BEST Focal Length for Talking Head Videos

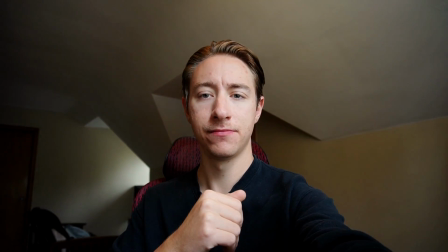[0:00]
So do I look a little bit too like distant and not close enough to the camera? And now do I look a little bit too close, kind of uncomfortably close?
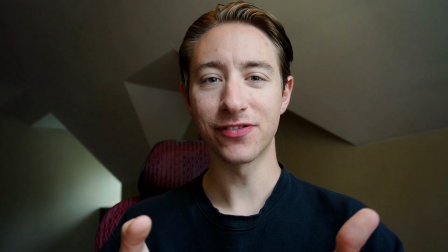[0:08]
And now everything looks just about right. I'm a decent distance from the camera. I'm not so close as to kind of, freak you out.
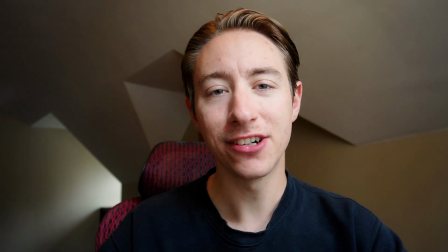[0:15]
And I'm not too far away to where you can't like even see me. In today's video, we're going to talk about my preferred focal lengths for talking head videos such as this.
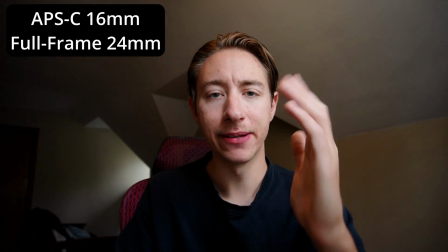[0:23]
So first off here, we're shooting at 16mm on my APS-C camera, so that's 24mm on a full frame camera.
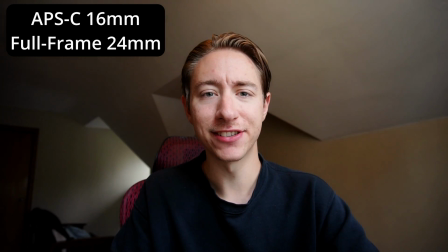[0:30]
This is a pretty decent focal length, but a wide angle lens can distort your facial features a little bit, as you can see, very uncomfortably.
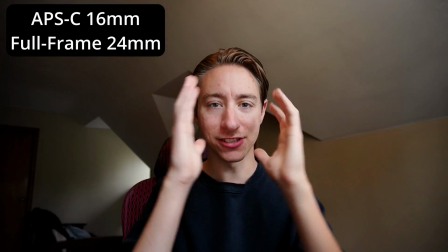[0:38]
And it also shows without more of the background because it's not as cropped in. This is more of my preference for shooting my YouTube videos.
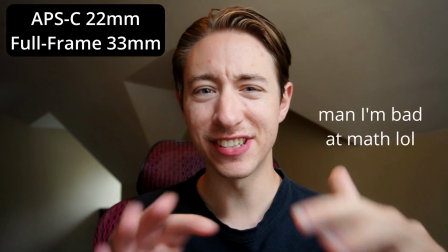[0:44]
I'm at 22mm right now, which is about 38mm on a full frame camera.
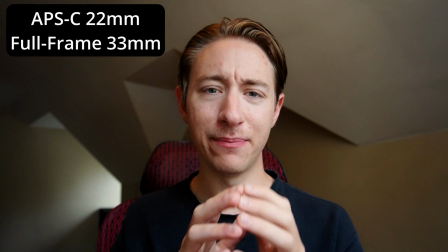[0:50]
And you can see it's a decent amount of focus on me, but there's not too much of the background, but you're also not too close to me.
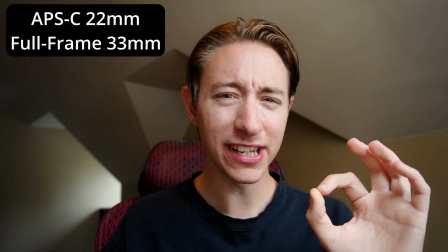[0:57]
I'm not like dominating the frame completely. And zooming in just a little bit like this lets me block out most of my nasty living room here that isn't set up for video.
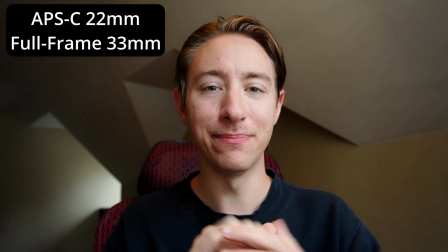[1:05]
So I definitely prefer a mid-range, anywhere between,
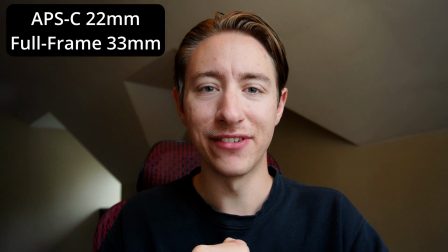[1:09]
I'd say 30 to 35-ish on the, on a full frame camera.
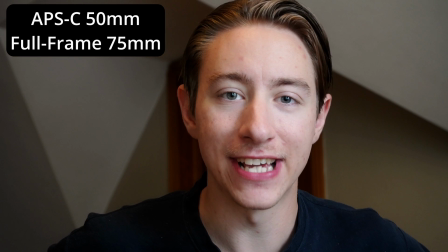[1:15]
And now this is about 50mm on my APS-C camera, which is about 75mm on a full frame camera.
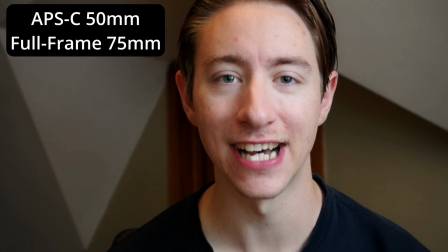[1:21]
As you can see, I am super zoomed in.
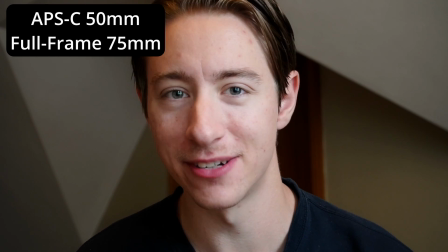[1:23]
I'm sitting like 5 feet away from the camera right now, and I'm kind of dominating the frame a little bit too much, but you can't see any of the background, which is nice because my house is messy.
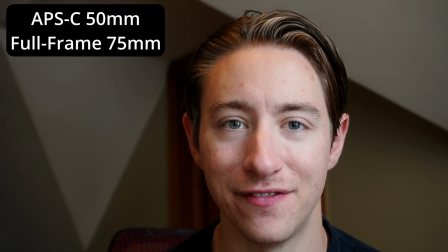[1:32]
So zooming into like telephoto levels, like 50mm and up,
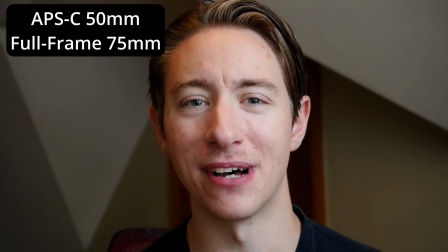[1:37]
it has its place, but it's definitely not my preference because I don't like sitting this far away from the camera.
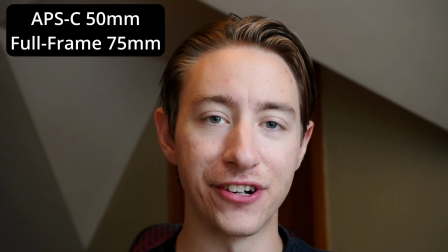[1:43]
And it should go without saying that if you want to use a telephoto focal length, you definitely need to have a bigger studio than what I do.
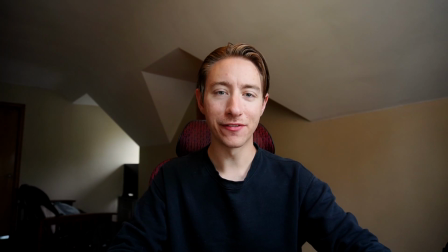[1:49]
Now to recap, here's some examples of different focal lengths with me not moving my chair.
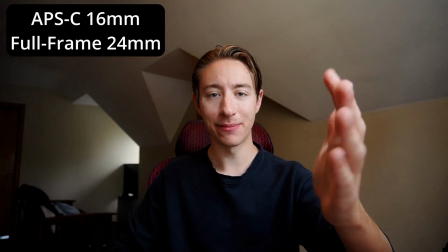[1:54]
So this is 16mm on my APS-C or 24mm.
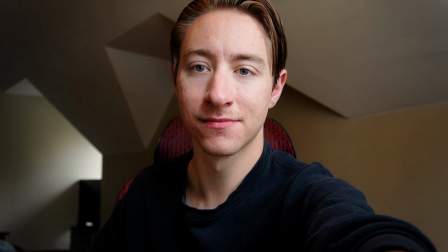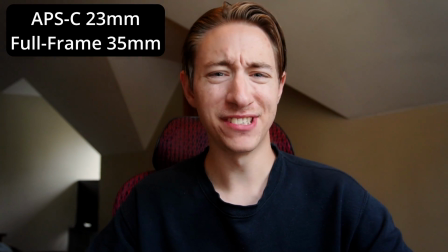[2:04]
This is 23mm or about, 39mm on a full frame camera.
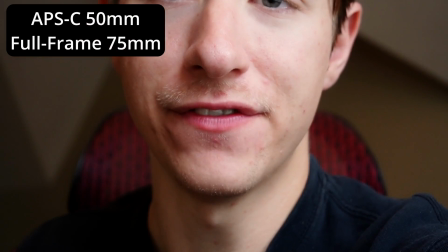[2:10]
And then let's zoom all the way in to 50mm, so 75mm equivalent.
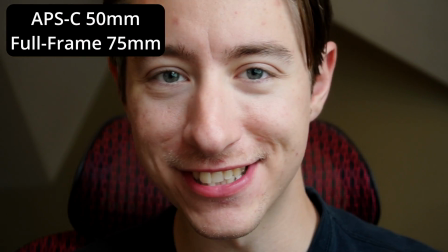[2:15]
And I have not moved, and you can see I am huge. So yeah. So as you can see, the focal length that you choose, it comes down mostly to personal preference and also like the space that you have. Like I mentioned, I can't shoot telephoto in here because I'd have to sit on the other side of my living room, and that would be just kind of inconvenient for, reaching out and hitting the record button here. So I prefer something kind of mid-range, and if you're looking for lens suggestions, I would say, honestly, just use the kit lens on your camera for now, and then if you want to get that nice bokeh background blur, then consider upgrading later. I would say something like the Sigma 30mm for APS-C cameras, and perhaps the Sony 35mm for full frame cameras. But that sums it up, guys. I tried to keep this video pretty easy and simplistic for beginners. If you liked it, drop a like, consider subscribing, and yeah, let me know in the comments, did this help you out? Do you have any additional questions? I'd be happy to answer them. So thanks guys, and have a great day.